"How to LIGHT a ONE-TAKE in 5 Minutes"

Hey, what's up guys? Welcome to 4-Minute Film School. I'm Ted with the A-Team. Today I'm here with Emma Cragen. Emma Cragen's a DP that just came back from Antarctica from shooting a documentary. She shot commercials with Bob Saget and Lyft, and today she's here to talk to us about six different methods for hiding lights when lighting the one-er. This is something that you guys want to hear from us. So the first method for hiding lights when lighting your one-er, what is that?
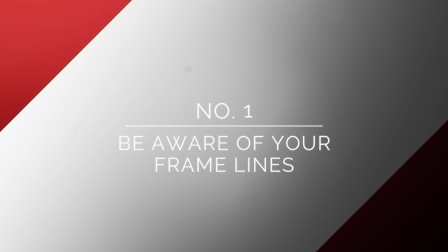27s
So the first method would be using your frame lines. kind of just being familiar with where's the top of your frame line, where's the bottom of your frame line, and if pertinent, you're left and right if you're not doing any crazy 360 moves.
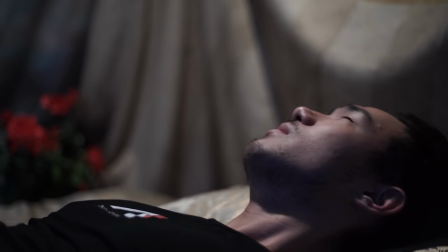38s
The first thing that we used when we did our example is we had an off-camera practical.
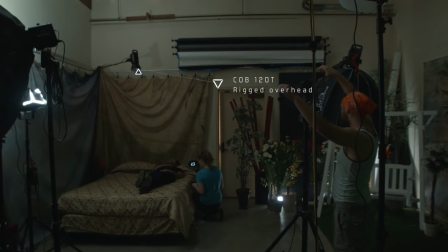44s
So even though you couldn't see where the practical was coming from, because the scenario had you in the bed and the light is tungsten, you infer that it's coming from some kind of reading light, floor light, some kind of off-camera source.
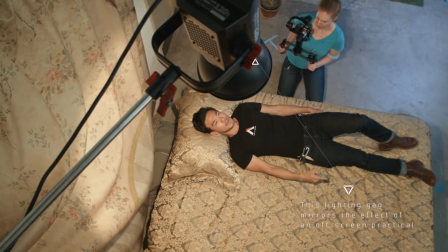56s
And because we knew where the frame line was, we could easily rig from above without ever seeing the light.
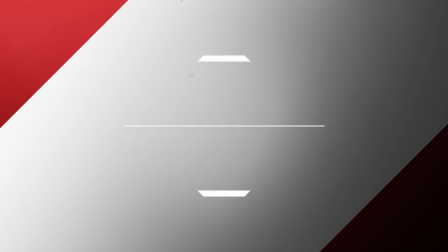62s
So our next method we used a softbox as a key.
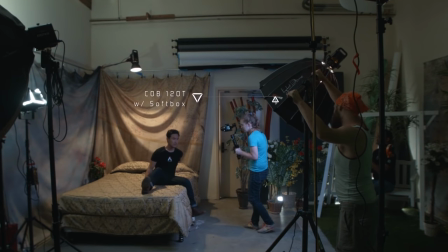65s
And what we did was we moved the softbox with you while you were tracking and that kind of served as an ambient moonlight.
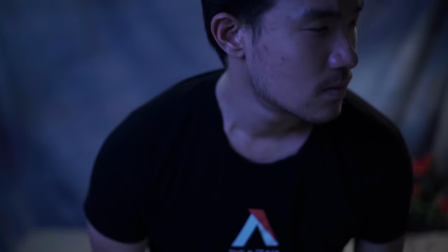71s
Since our next part of the scene was kind of more of an outdoor foliage type of feel.
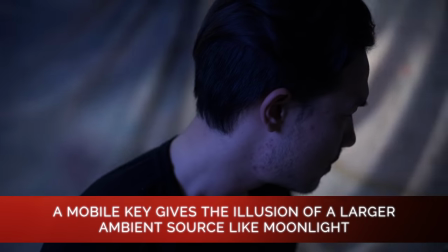77s
By moving the stand along with you, this allowed us the versatility of never seeing the light and it gave us a continuous feeling of moonlight. And you could apply this to any kind of situation. You could use this for an interior. You could use this for an exterior, ideally if you're cordless.
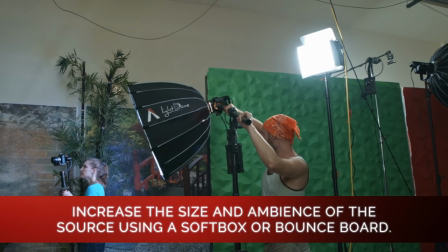92s
Now the ambient glow is important because if it's a hard light, you're going to be casting shadows. And if you see the light moving, that's not really natural, right?
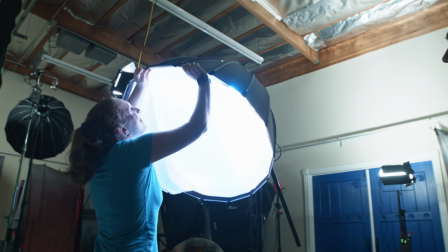98s
Exactly. And that's going to kind of be a tell. So our third method of kind of hiding lights, what would that be? So what we also did is we hid lights in the frame.
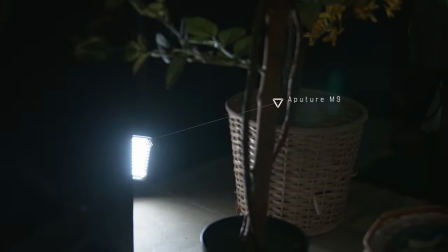107s
What we did is we took small LED panels and we placed them behind the foliage that was behind you to create separation between the background.
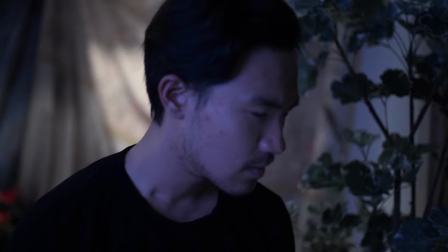114s
So that's literally hiding lights in the frame. Exactly. Cool, yeah.
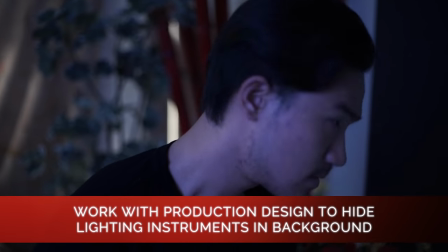118s
So this is working closely with your production designer to make sure you don't have any translucent type of material that you might be trying to hide behind,
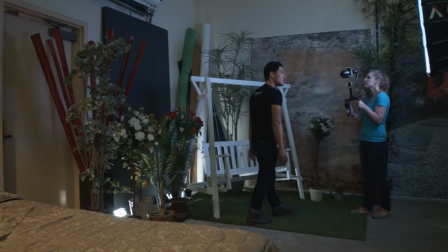125s
but at the same time kind of optimizing what you do have right in front of the viewer's eyes.
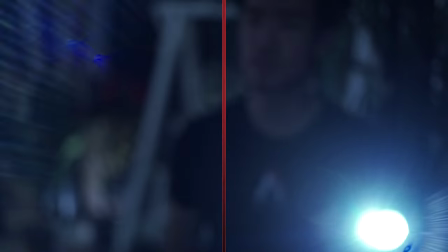132s
So the next thing we did is we used a flashlight with a white card to give a return for your face and that became your key.
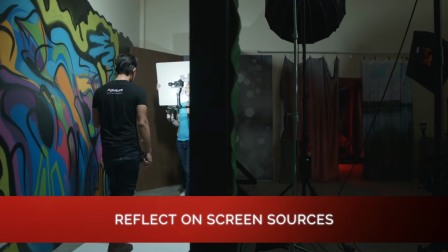139s
In this case the light is in the frame then.
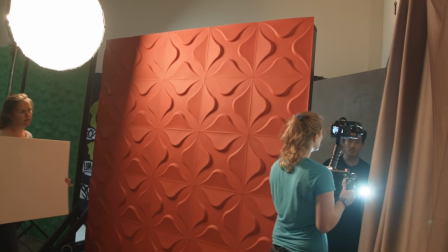141s
Yeah, so this actually is using the actor essentially as carrying their own key and you could use that with a lantern any kind of Tablet or a tablet a phone a cell phone flash Exactly and by having the grip walk with the white card in the same way that we did with the
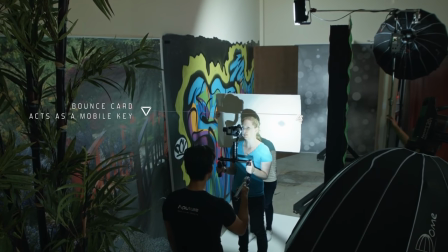158s
softbox You're moving with your source. So it's never visible in the frame So you said it was a bounce card, right? Are there any other methods that you can kind of bounce it back? Yeah Well, something that I've actually done is I've had crew wear white, and that is kind of gives you a walking A walking bounce card. Which works really well outside too if you just want a little return or if you're in a close proximity Where maybe you can't fit something in
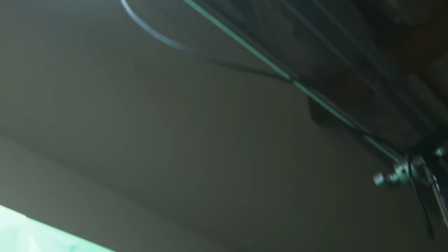183s
So our next method of kind of hiding lights, what would that be? So what we did in our scenario was we had the luxury of using flats Yeah, but even if you didn't have flats you could use corners as a method of hiding lights so again just knowing where
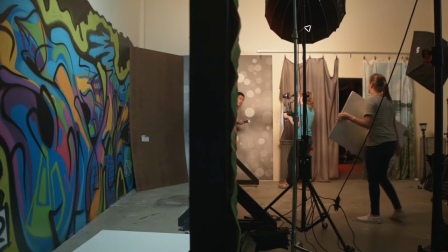196s
your blind corners are gonna be so as we came around the flat we had a whole
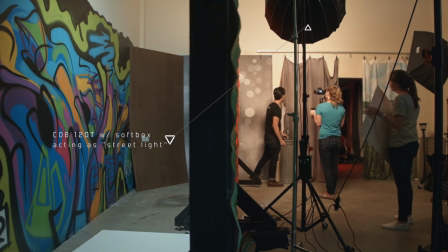201s
section behind us where we could essentially have a sodium vapor light that was kind of throwing a
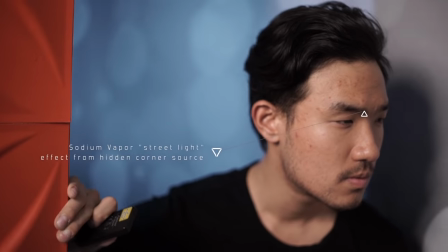207s
street light essentially onto you and we would never see it because the wall was blocking it.
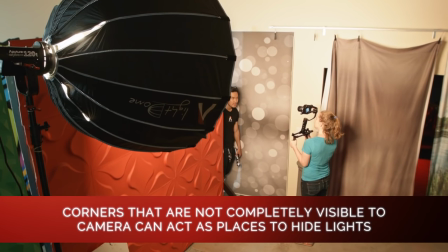212s
If you don't have walls how would you fake a wall? You can have curtains again working with your production designer to bring in some kind of fake wall in that regard Anything large, that's kind of tall, are giving you just a little bit of real estate to work around, you can rig things from on top of, behind of. And our last method of kind of hiding lights, what would that be? So we optimized the dark space.
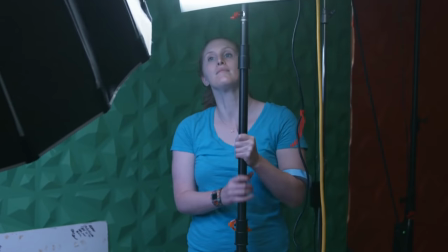237s
So we used fall off to hide our final light. We actually were lucky enough to have a black stand. But if you didn't, you could also drape it in duvetyne to ensure that it doesn't give you any kickback. Because these stands are shiny and they're silver.